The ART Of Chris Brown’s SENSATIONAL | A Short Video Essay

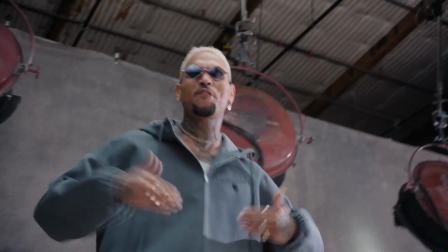(0:00)
Chris Brown recently dropped off his music video for his latest single entitled Sensational,
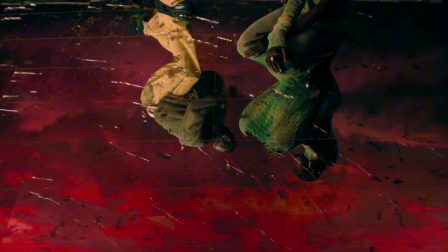(0:06)
and visually, the track is simply stunning.
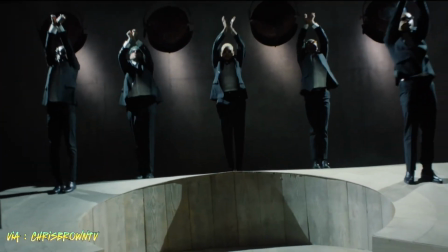The video opens with a 3:4 aspect ratio in this black and white chromatic theme.
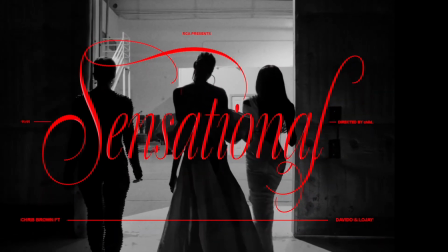(0:25)
It then transitioned to an overlay of some animation on top.
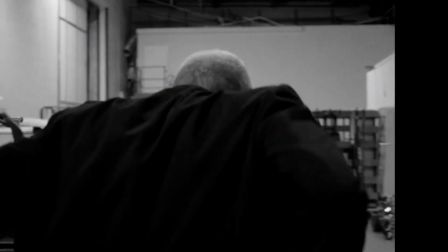(0:30)
And at first, these animations aren't necessarily clear as to what they represent
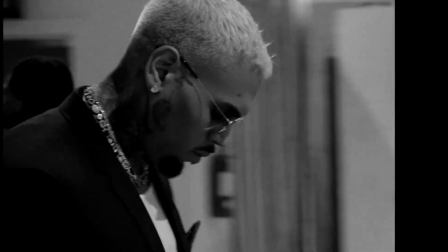(0:36)
because they do not stay on the screen for more than a second.
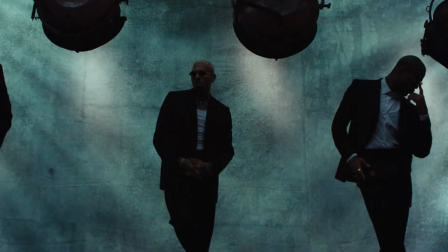(0:40)
We then get our first correlation to what we can expect from 1111,
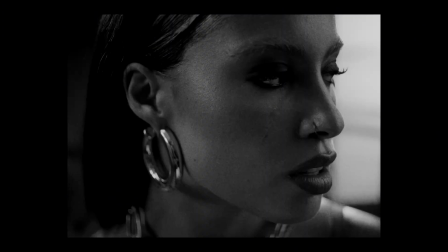(0:46)
and it's this mirrored effect of someone writing the 1111 album name through a mirror, but it's reflected. This is when we see the set design and we see the dancers.
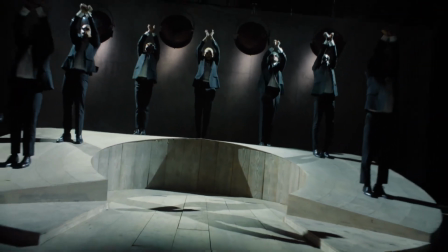(1:02)
I must say they look pretty good in their suits.
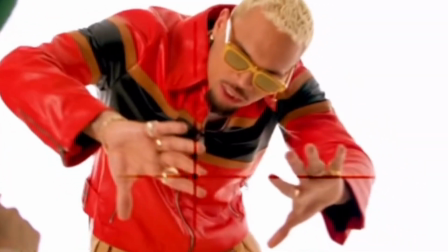(1:05)
I like the colored hair coordination that was going on with Chris being the blonde in the middle.
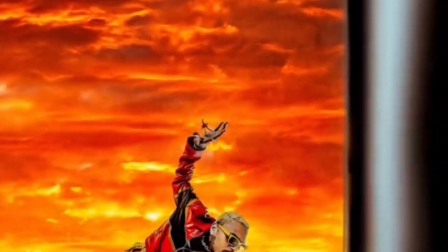(1:13)
So that was really dope. And then we have this interesting set design.
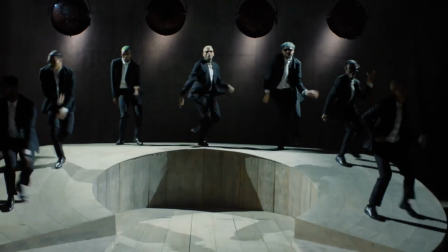(1:18)
It's really three main sets. We had the one where they're dancing on this almost like it's a magnet.
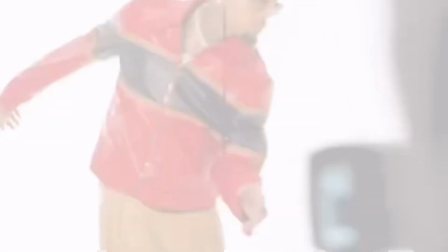(1:26)
It looks like a magnet, but it could be a U. And then we also have this lush,
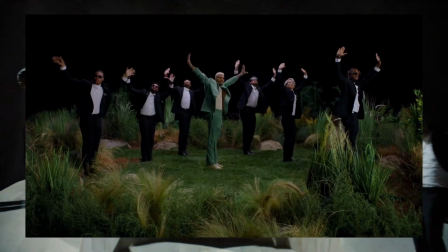(1:33)
foresty, almost like a garden set design, which adds a lot of color and depth and dimension to the video visually.
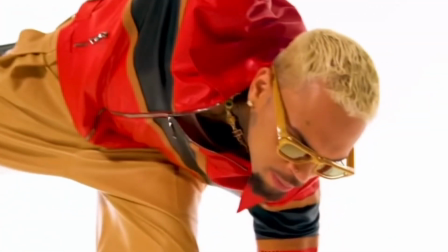(1:41)
Then we have this almost scenic, angelic kind of
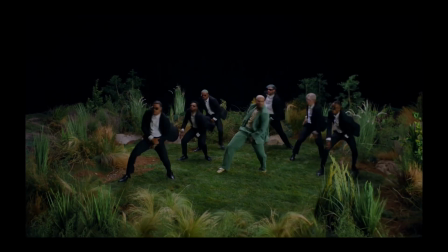(1:48)
higher level of consciousness scene with this glass flooring and this red misty cloud.
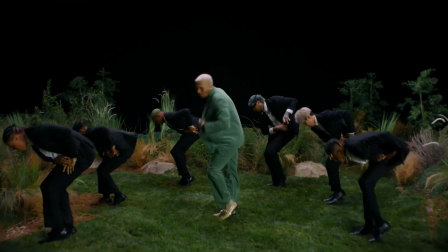(1:57)
It's interesting to point out some similarities that I've picked up through this video,
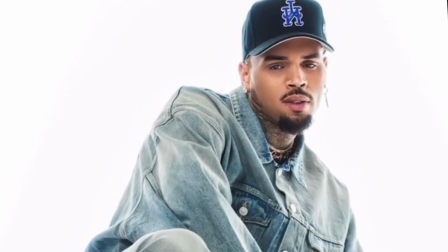(2:02)
as it is Chris's only second afrobeat single as a lead artist.
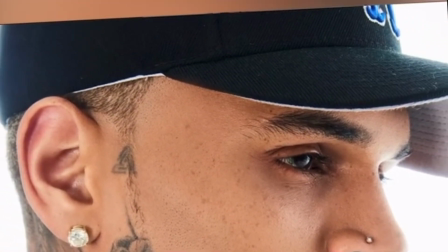(2:09)
I do realize the spotlights that were in this video were similar to the ones,
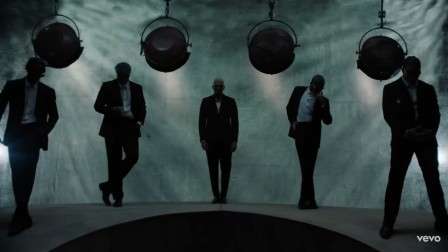(2:14)
if not identical to the ones that we found in the Call Me Everyday music video.
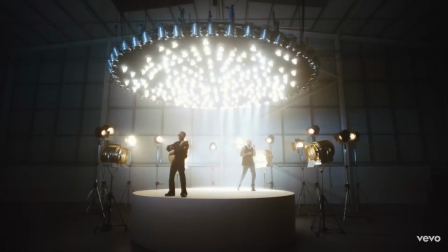(2:19)
However, this time around they were used in a more fascinating way, as the lights
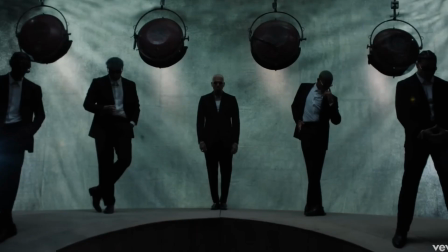(2:26)
were behind the dancers, which created this interesting almost black and white silhouette visual composition, or almost as if though these spotlights weren't the only thing providing lighting in this scene,
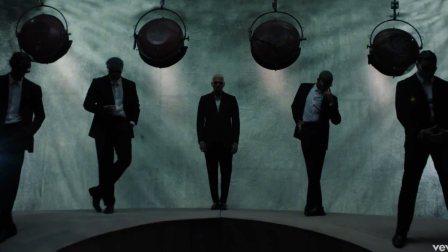(2:41)
as it was clear that there was an overhead main light above them.
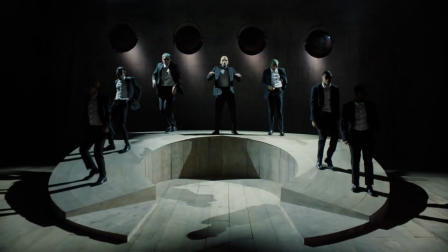(2:47)
You could also tell that it was a lot dimmer than the lights that were behind the dancers, so it created an interesting dynamic visually.
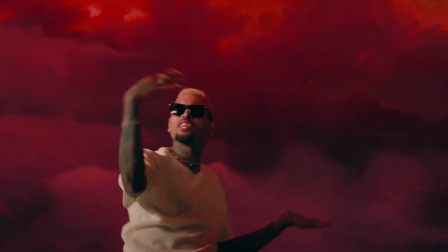(2:55)
I love the juxtaposition of the choreography,
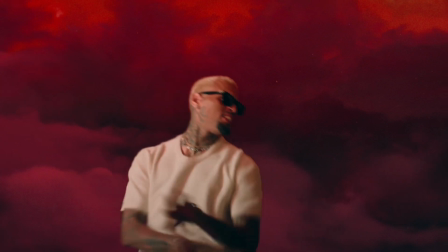(2:59)
especially when it transitioned from one step while they were on the
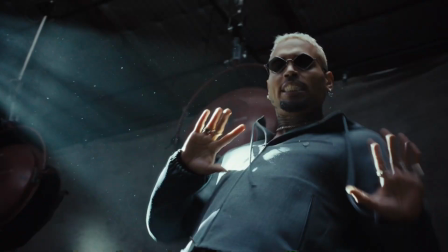(3:06)
magnet looking stage compared to when they were in this more lush grassy field,
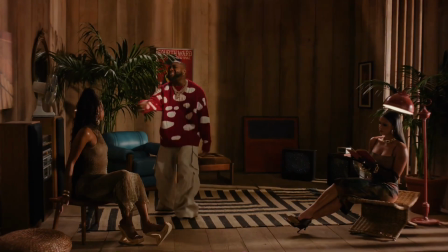(3:14)
which was more outdoor-ish, even though it was a set. I just
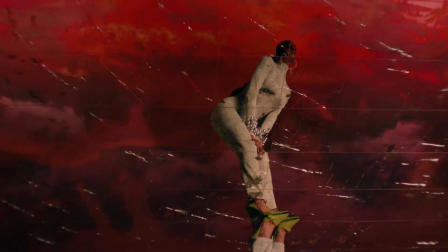(3:21)
liked how seamlessly it transitioned from almost this monotone
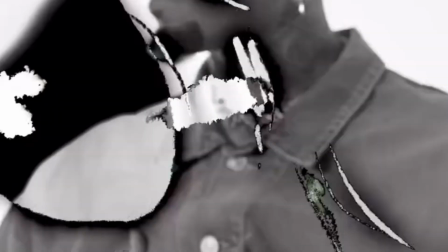(3:26)
grayscale-ish kind of look, even though it was in color, to this
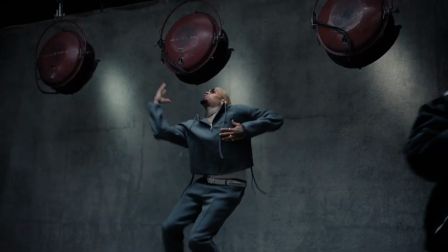(3:32)
drastic change of color and vivid imagery popping out, and how much the dancers' suits,
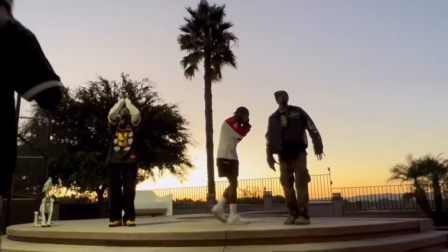(3:41)
even though they were still wearing their black suits in both sets,
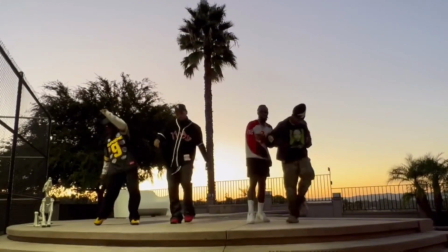(3:46)
how much it added a lot of dynamic to the video visually.
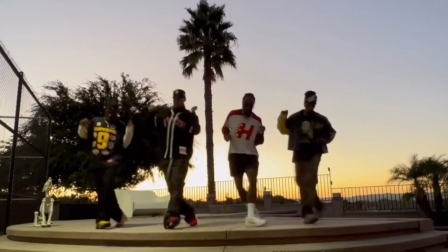(3:51)
So I really like that. The choreography was simply superb.